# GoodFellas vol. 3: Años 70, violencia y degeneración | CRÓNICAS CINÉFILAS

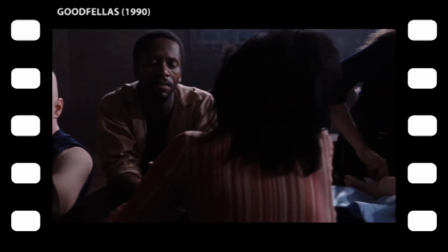[16:39]
Un recurso muy típico de Scorsese es el de contar un proceso completo en un solo plano historiado como viñetas de un TVO.
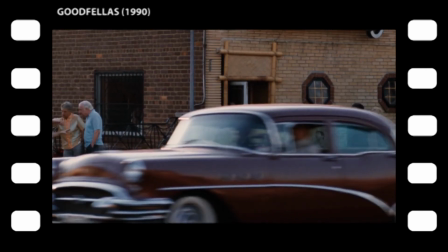[16:45]
Lo vimos en la estafa del Bambu Lounge en que los gastos entran por la puerta principal y los ingresos salen por la puerta de atrás.
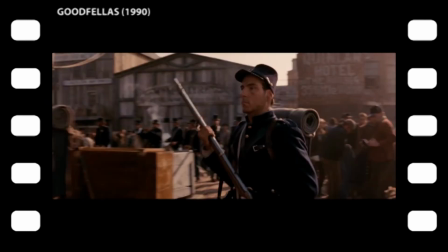[16:50]
En bandas de Nueva York, por ejemplo, los reclutas para la guerra entran por una pasarela del barco mientras por otra se descargan los ataúdes.
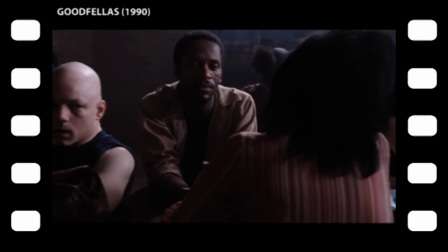[16:57]
Aquí vemos sexo en un vis-a-vis y un par de metros más allá una madre cambia pañales de un recién nacido.
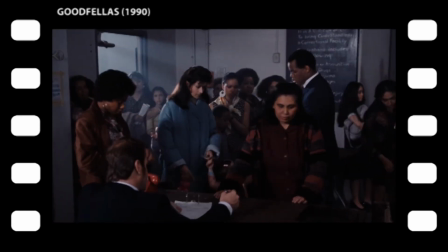[17:06]
Karen por supuesto se salta la cola.
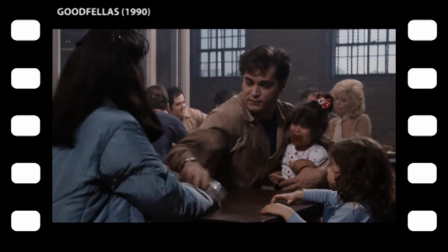[17:08]
Su enfado al ver el nombre de Janice en el registro de visitas de Henry nos permite ver que ahora ella es parte activa en los negocios de Henry, de hecho es la proveedora.
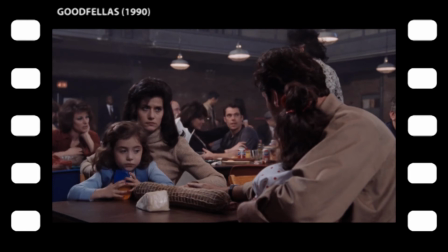[17:16]
Ahora Karen tiene el control y Henry solo puede aplacar su ira. Ahora es ella quien se la juega ahí fuera mientras Henry juega a las casitas.
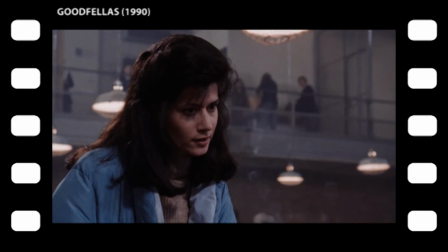[17:23]
Y ahora es ella quien impone las condiciones. No quiero volver a oír de ella.
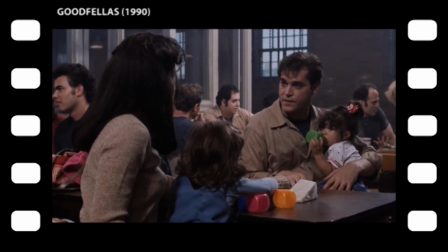[17:28]
Y él accede inmediatamente, casi como acto reflejo. Efectivamente, no volvemos a ver a Janice, ahora Karen tiene el poder.
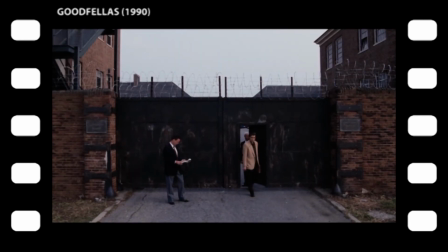[17:35]
En uno de los pasajes más sutiles de uno de los nuestros, cuando Henry sale de la cárcel,
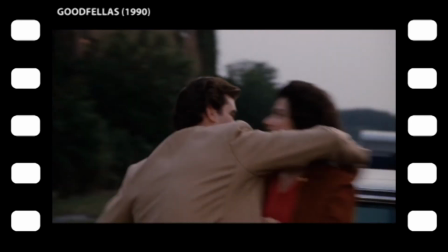[17:39]
presenciamos el momento clave del personaje de Karen, su transición de mujer de gángster a mujer de Henry Hill.
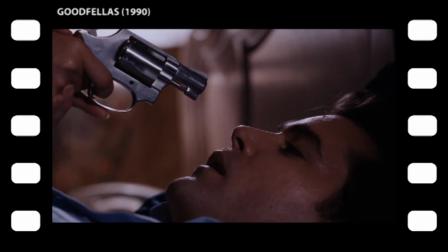[17:45]
Comentario social, en toda regla, lo que nos cuenta la crisis matrimonial del matrimonio Hill es el cambio de paradigma femenino,
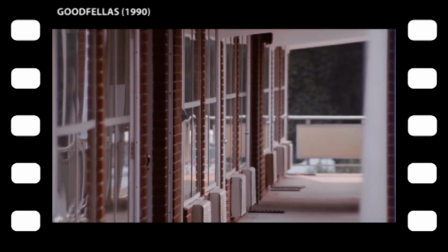[17:52]
la inclusión de la mujer en la competición laboral, con una salvedad que lo hace casi único.
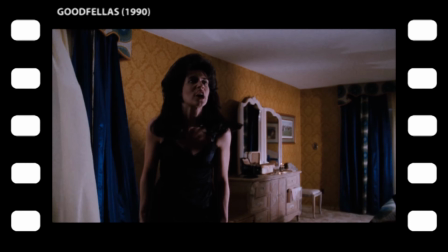[17:56]
En una nota tan cínica como poco complaciente, al renunciar a un papel doméstico, Karen renuncia también al papel de víctima inocente.
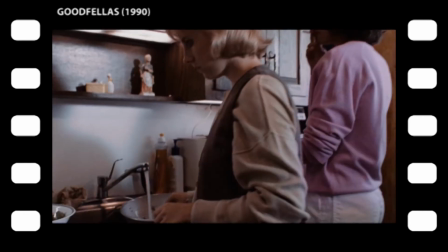[18:03]
Una vez más, la católica mirada de uno de los nuestros es tan compleja como por tanto apartada de la plantilla de lo políticamente correcto.
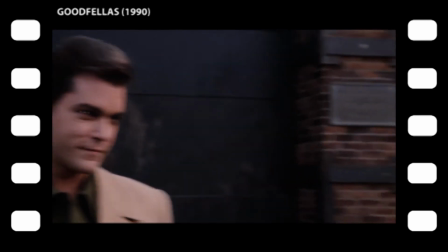[18:11]
Para resumirlo en un plano, cuando Henry sale de la cárcel, la cámara panea a Karen.
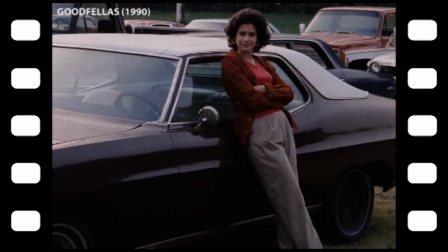[18:15]
La vemos a ella sola, apoyada en el coche, luciendo pantalón, guapa, serena, segura de sí misma.
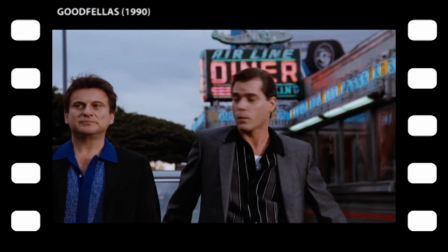[18:21]
Exactamente como la película nos presentó al Henry adulto. Es Henry quien se acerca a ella y no al revés.
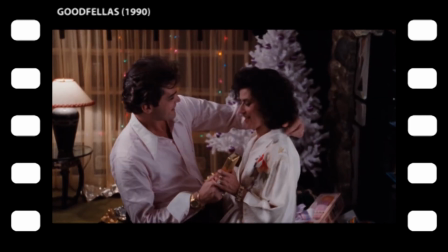[18:27]
Le ha sentado bien estar en control y la catarsis ha otorgado al matrimonio una segunda oportunidad.
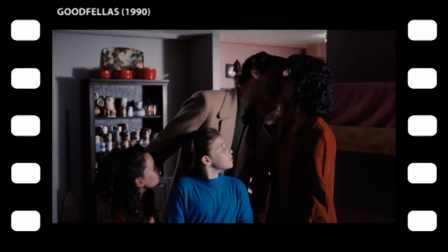[18:32]
Se inicia una etapa de entendimiento en que Karen tendrá parte activa en los negocios,
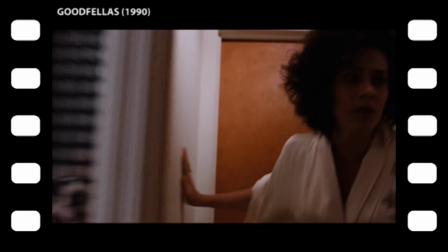[18:37]
que encontrará su culmen en la redada final cuando llega a esconderse bajo las bragas una pistola, momento en que Karen Hill culmina su propio relevo generacional.
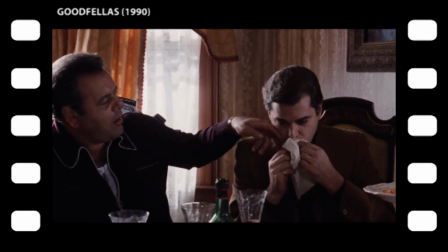[18:48]
Paralelamente y tal vez como consecuencia de ello, se inicia la última fase del derrumbe del patriarcal mundo gángster.
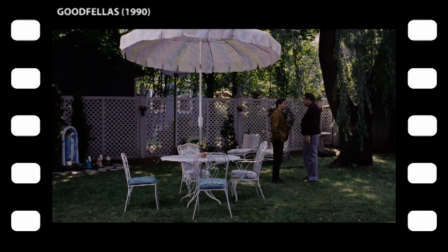[18:54]
Pauli le da dos consejos, alejarse de las drogas y también de sus amigos Jimmy y Tommy.
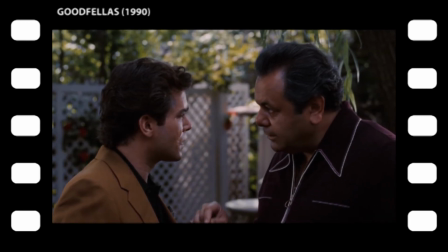[18:59]
Significativamente, en las dos siguientes secuencias, Henry desoye los dos consejos de Pauli.
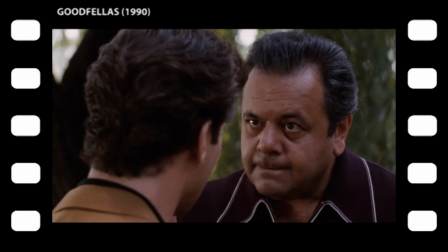[19:03]
En un corte de esos directos a la mandíbula, marca de la casa, pasamos directamente de Henry negando toda relación con las drogas a una montaña de cocaína.
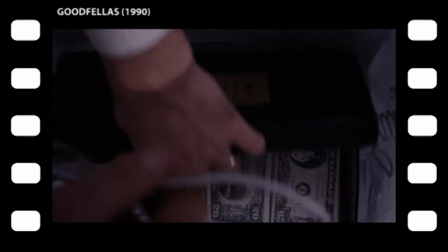[19:11]
Reconocemos también a la nueva amante, Sandy, que es la que corta la droga. Y pasamos a Henry enrolando a Jimmy y Tommy, exactamente lo contrario de lo que recomendó Pauli.
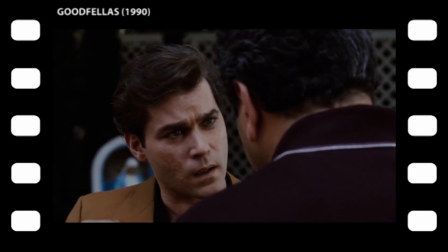[19:20]
Y en ambos casos, Pauly demostrará tener razón,
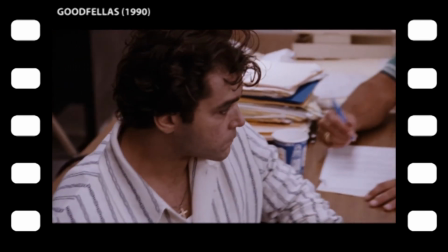[19:22]
porque la caída de Henry y el consiguiente hundimiento de la familia sucederán precisamente por esos dos factores, la cocaína y los amigos de Henry.
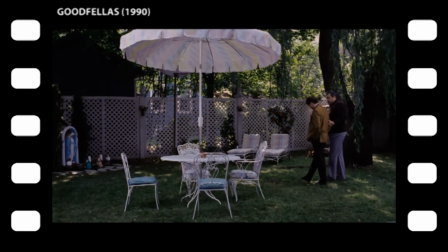[19:30]
De entre todos los habitantes del Olimpo, Pauly es el único que no es víctima de sus pasiones.
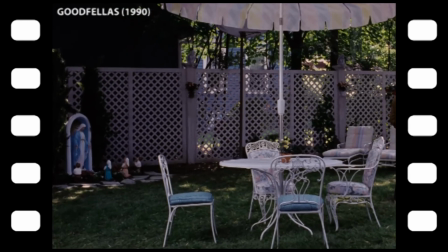[19:34]
Como un prudente y reflexivo padre Zeus, sus sabios consejos de vieja escuela están destinados a hacer que el mundo gángster perdure en el tiempo.
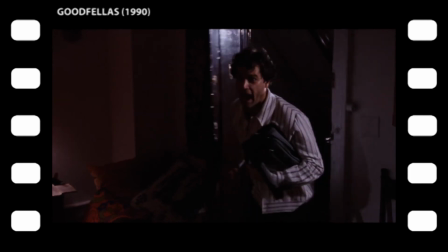[19:41]
Contravenir sus consejos, de hecho, acaban precipitando el final.
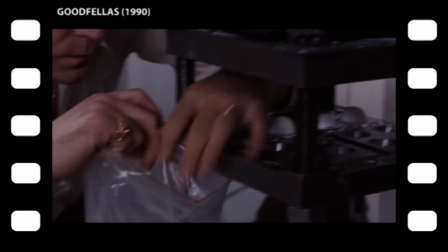[19:47]
Como no podía ser de otro modo, la irrupción de la cocaína en uno de los nuestros anuncia la hecatombe.
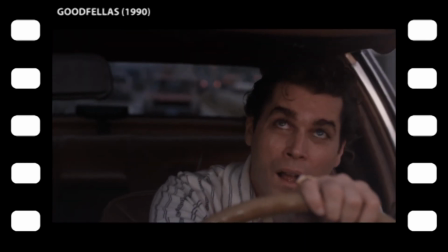[19:52]
En un tándem implacable, la adicción y el dinero fácil son la receta perfecta para una tormenta perfecta que se lleva todo por delante.
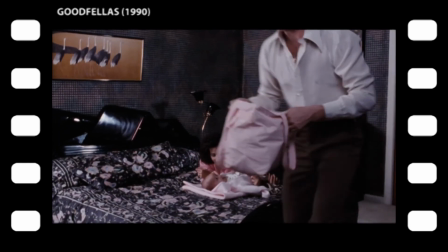[19:59]
Y cuando nada importa ya, el capazo de un bebé es el escondite perfecto para pasar cocaína por un aeropuerto.
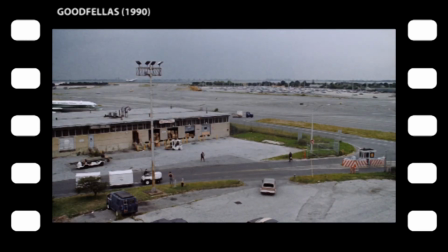[20:07]
Llegamos al golpe de la Lufthansa, el mayor robo de efectivo en la historia de Estados Unidos. Morrie le vende la idea a Jimmy Conway a través de Henry.
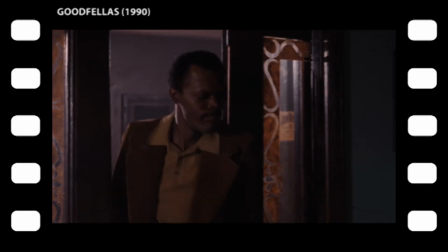[20:14]
Conway reúne a la banda, Tommy, Carbone, Frenchie, Buda, Rosebiff y Stax, delgadísimo Samuel L. Jackson, ninguno de ellos llega al siguiente acto.
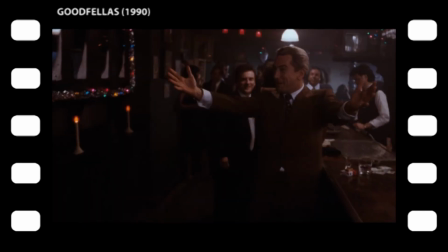[20:25]
Nos enteramos del robo por la radio, el momento de felicidad dura un momento y lo que terminará matando a toda la banda empieza como un chiste repetido una,
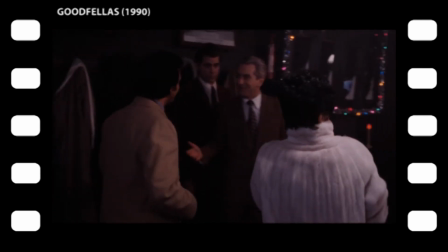[20:33]
dos y hasta tres veces, memorable secuencia de celebración con Jimmy abroncando a sus socios por hacer compras inmediatamente después del golpe.
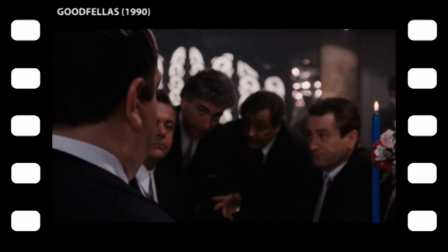[20:41]
La crítica encontró irritante esta tendencia a repetir las cosas en uno de los nuestros.